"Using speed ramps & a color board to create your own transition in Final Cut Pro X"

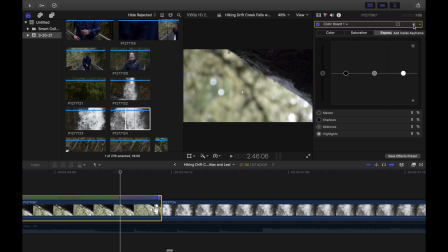485s
This is the little add inside keyframe. I'm going to hit add inside keyframe. And then essentially what I'm doing first, I'm adding this keyframe at the start because I don't want any of the colors messed up at the beginning. I want them exactly how they are, all right? I want them just like this. And at the end, now I'm going to drag to the end of this clip, and I have to go over 1 frame, so that's actually the end frame.
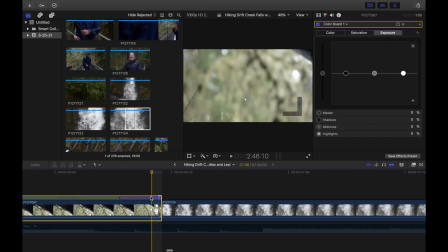511s
Final Cut is kind of confusing in that way. So I go to the end, and then I press my left arrow key to get to the beginning. And now what I'm going to do is I'm going to expose this final shot so it's similar to the beginning of the next shot.
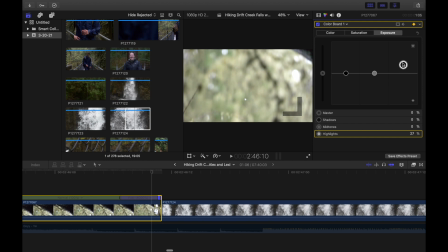525s
And the way I'm going to do that is I'm actually going to increase the highlights a bit, probably to around, I'm going to put them at about 50. I'm going to probably put the shadows also to about 30. And as you can see, as I'm doing this Final Cut Pro X recognizes that you're changing from that keyframe that you set earlier right here.
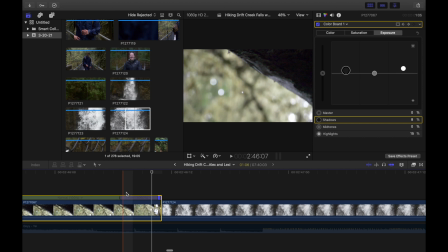547s
And as you can see, watch it, see the sliders, they'll move up to this new place that you've set them up at. And so essentially, I'm going to make this frame now look bright white. See this? So now it has changed from where I set it up to right here, and now it's far brighter. And the reason for that is I want it to look more similar to the start of this other clip. And there's a way that you can get really, really,
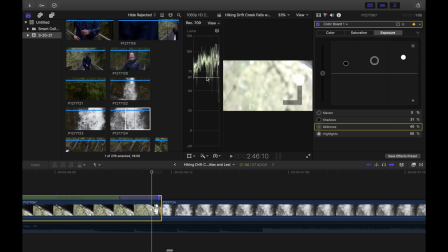573s
really nitpicky if you hit Command 7 and you look at your Luma waveform and you set up a Luma waveform that looks similar to the end clip and the beginning clip. We're not going to do that. I am just doing it by eye. If you want to get really nitpicky, you can mess with the colors, saturation, so you can literally create keyframes that match the end clip of one clip to match the beginning of another clip, and you can create almost seamless seamless movement, whatever you want to call this, color board transition in Final Cut Pro X if you're building your own transition.
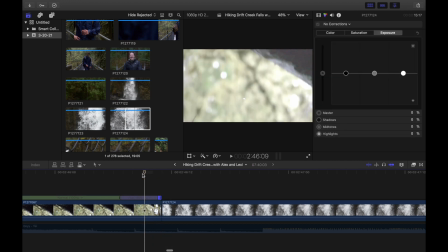602s
So we're done. We're done with this. This looks good. As you can see, if we select this clip and we watch the exposure go up, all we're messing with here is the exposure. I'm not going to mess with the color or saturation. You can do that though to sell the transition even more, but I'm just trying to get the point across in the shortest amount of time. So now I'm going to do the same thing in this clip, but I'm going to instead I need to set my first keyframe actually a bit further down.
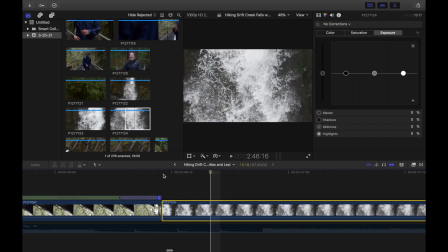629s
So first thing, I'm going to go 1, 2, 3, 4, 5, because that's where that super fast part is. And then I'm going to add a color board to the second clip. Now that I've added a color board to the second clip, I can hit the keyframe button,
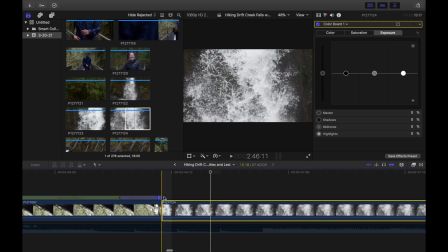646s
and this is important because I want the after the transition has happened, I want the clip to not be messed with. Essentially, I want it to look normal. So I'm going to hit add keyframe, and then I'm going to go back to my first frame of this shot, which can be found here. That is the first frame of the shot. And now I'm going to match this clip by exposing it just a little bit. And it's important not to expose this one too much because it'll look kind of funny. Probably also set that to like 30. And as you can see, the keyframe button came up, and even put the shadows up a bit. And now we can look between these two clips and check this out.
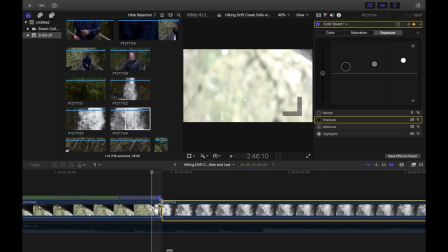687s
So now we have this clip and this clip, and see how they're exposed a bit similar? They look good. And essentially, now when you watch it back, it should sell it. Just like that. So it exposes it real quick, and you have continuous motion from the water drop to the waterfall.
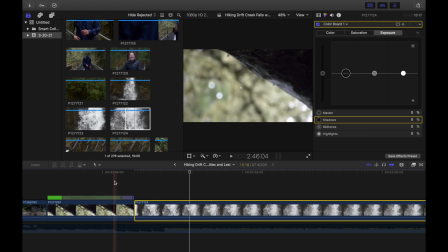711s
And you have it. So the first clip is exposing itself in a span of 5 frames, and then the second clip is decreasing its exposure over the span of 5 clips, and we have continuous downward motion as to sell it. And essentially that's it.
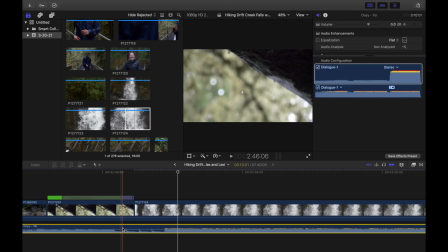730s
The last step here is I'll just show you guys this real quick.